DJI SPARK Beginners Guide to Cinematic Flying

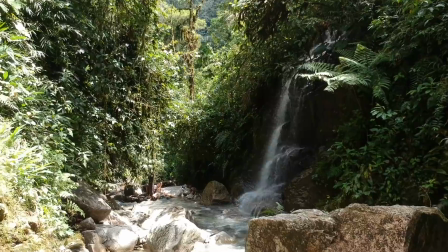When you get yourself down lower, you can skim things. You can see the land moving underneath the drone, and that's where this becomes very cinematic.
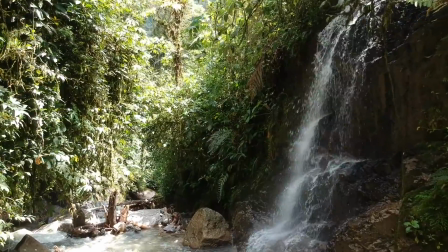Moving forward with a drone is a very cinematic shot and something that I use all the time.
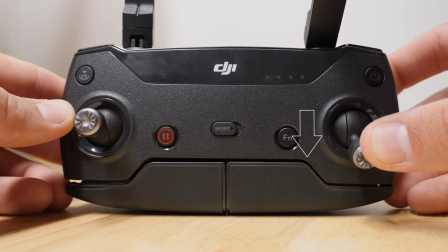Okay, number five is moving backwards. So when you move backwards with the drone, that is taking your right joystick and pulling down on it.
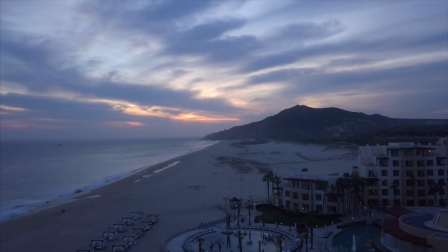It's the same type of movement as moving forward, but moving backwards.
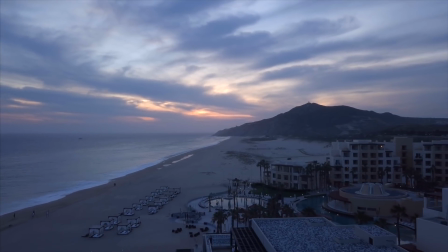Now, the difference is when you move backwards into a scene, play with your audience and start with one idea, and then as you pull back, it reveals something bigger.
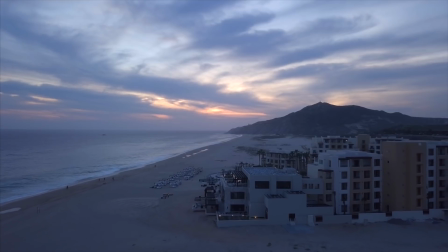So for example, if you're shooting one scene and you pull back, well, maybe the ocean is behind you and you reveal a beach and you reveal the water crashing.
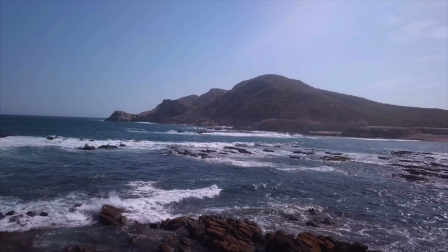There's ways where using your forwards and your backwards really create these cool cinematic dramatic
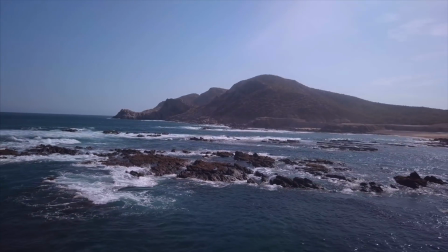shots when you bring the drone closer to the ground and show more of the scene rather than being way high in the sky.
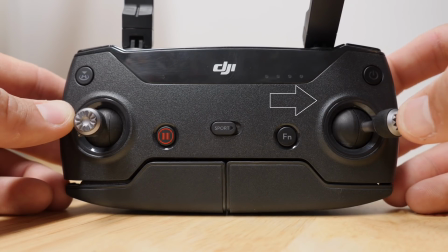Okay, number 6 is going to be the last movement with the camera straight up in the air, shooting horizontal, and that's pushing left or right on the right joystick.
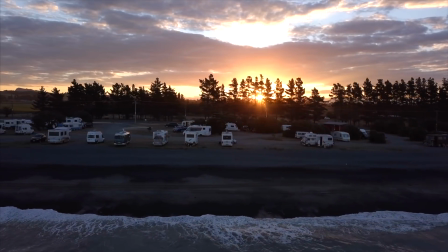And what that does is it makes a dolly shot. And what I mean by a dolly shot is a movement from left to right or right to left where the camera's facing straight out.
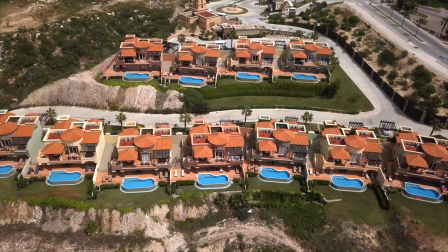It looks really cool and is very cinematic. I often use these in my videos just because it's a cool way to show the landscape.
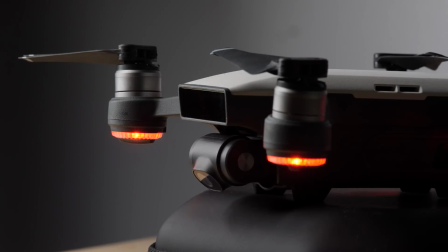Number 7, we're gonna do something with just the camera itself now.
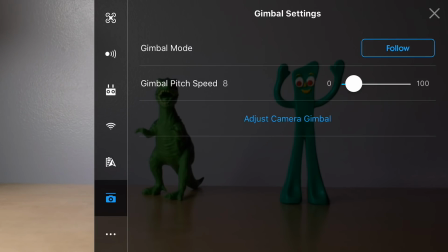If you watched one of my other videos on the best settings for cinematic results with the Spark, then you'll have your gimbal already set up.
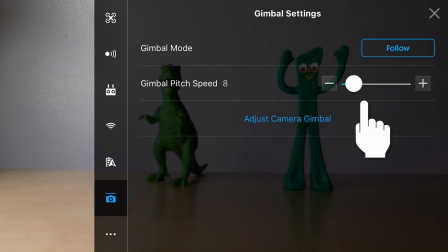However, what you wanna do is drop the speed of your gimbal down low so that when you use your gimbal wheel, it has a very slow movement up and down.
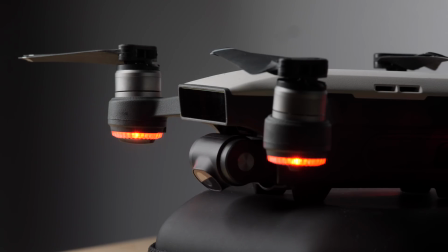What you're gonna do is pan the camera from up to down and down to up.
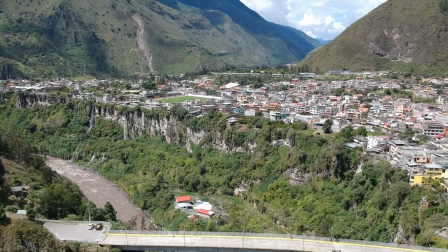And what you get to do is show your scene just as you were panning left to right, a big establishing shot,
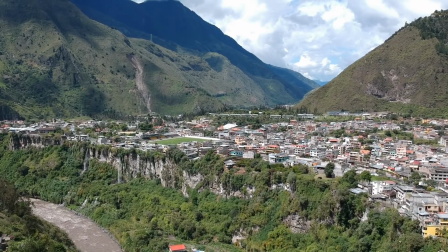but showing from up to down so you can look straight down on an object and then pan up to reveal the bigger picture.
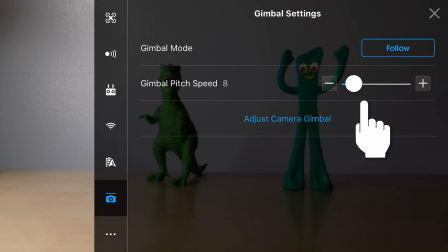Make sure you dial in your settings to where it feels smooth and buttery and it looks great.
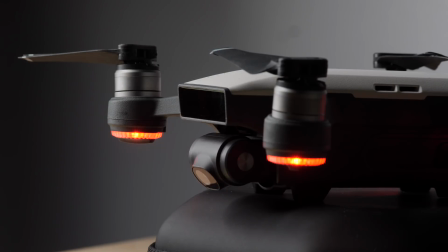Okay, so now we want to take our camera and point it straight down because we're going to change the perspective
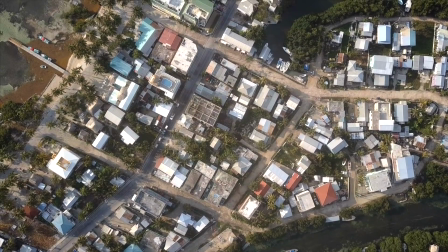and now do some motions with the camera straight down that give a really cool cinematic look.
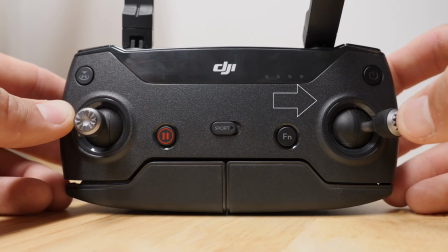So number 8, we're going to be using the right joystick. Your camera's pointed straight down. You got your drone a little bit of distance in the sky, and now you're going to push forwards, backwards, left, or right.
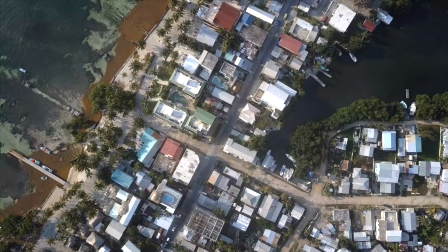It's going to show the landscape in a really cool way.
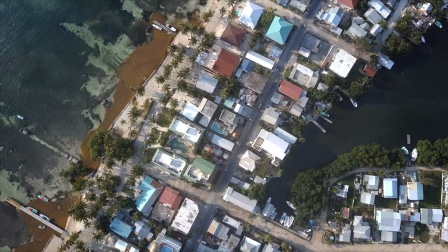When you're high above an object and you're pointing straight down, it's a perspective that most people don't get to see, and it's really cool to see places from the sky.
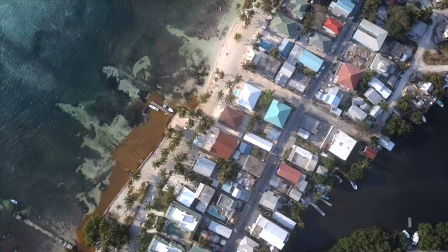So use your right joystick to do some different movements to show the landscape and to show what it is that you're shooting from this top-down view.
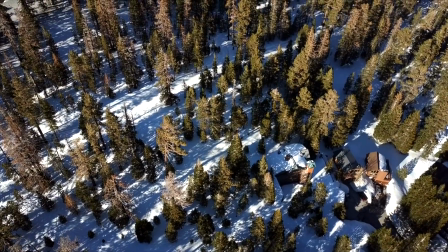And this is a shot that people love seeing, so this is a really cool one to play with. Number 9 is the same shot, except you're going to be moving down or up.
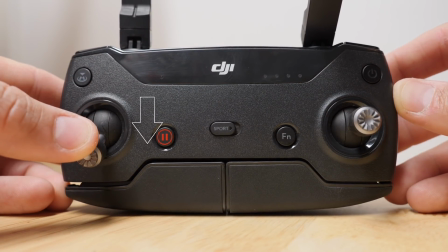Now use your left joystick. Now if you pull down on it or you push up on it, you're going to float down into a scene or up into a scene.
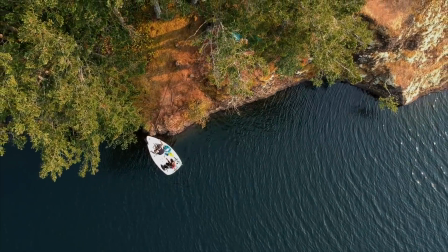This is cool because you can really get that top-down perspective and then float down into a scene where there's something specific that draws the viewer's attention.
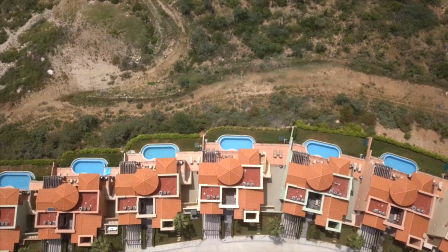So play with this, play with, that top-down view and going into a subject or out of a subject.
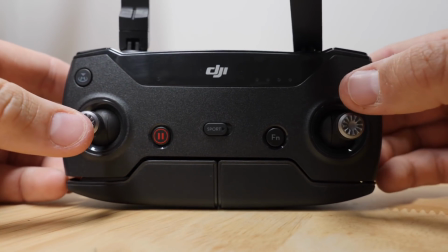And number 10 is kind of a jumping off to more advanced style of drone techniques.
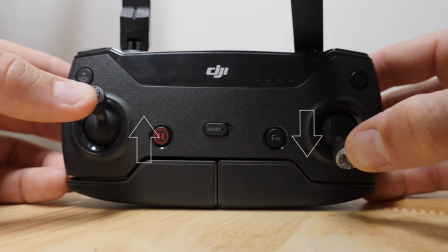And that is you're going to start putting these techniques together. What I want you to do for number 10, I want you to pull back on the right joystick and push up on the left joystick.
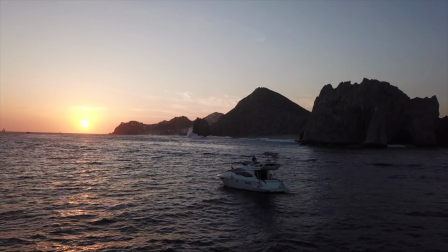And what that's going to do is your drone's going to fly backwards and up.
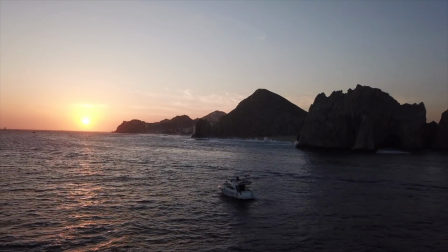And the reason I want to show you this movement and why I think you should practice this is that this is a movement that people love getting with drones.
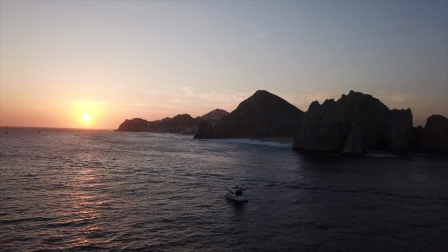It's those shots you see where you have a person standing there on like a cliff or an edge or something.
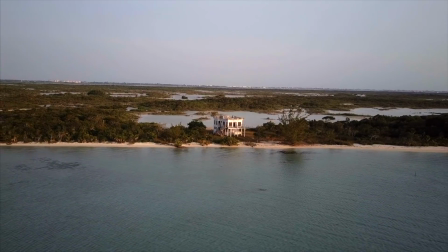You pull back to reveal the bigger landscape. You're not just pulling straight back, you're pulling back and up.
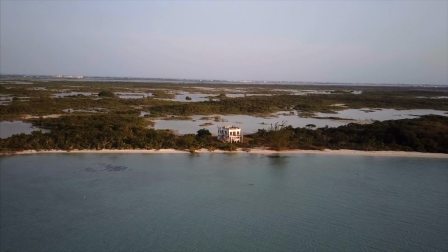So doing this, you get a dramatic shot that reveals the landscape and you get the bigger picture.
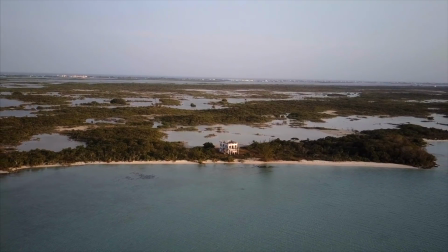And this is your introduction to more advanced drone flying. These are the kind of shots that are really going to make your footage shine.
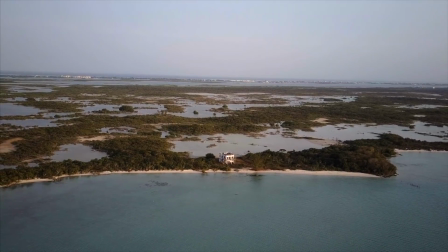So you want to do compound movements where it's 2 or 3 different movements at the same time.
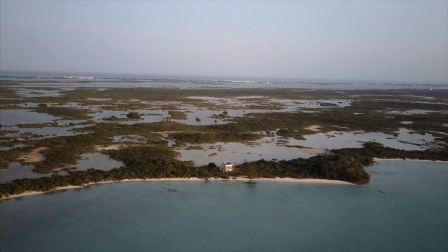You could be using your gimbal, your left joystick, and your right joystick to create these compound movements that are more dramatic and more cinematic.
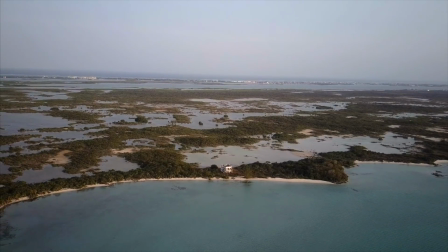Guys, I have another video that is all about my favorite movements where you take 2 or 3 movements and create these dramatic shots.
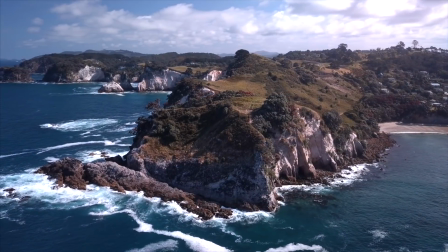I'll make sure to link that in the description below so you can check that out.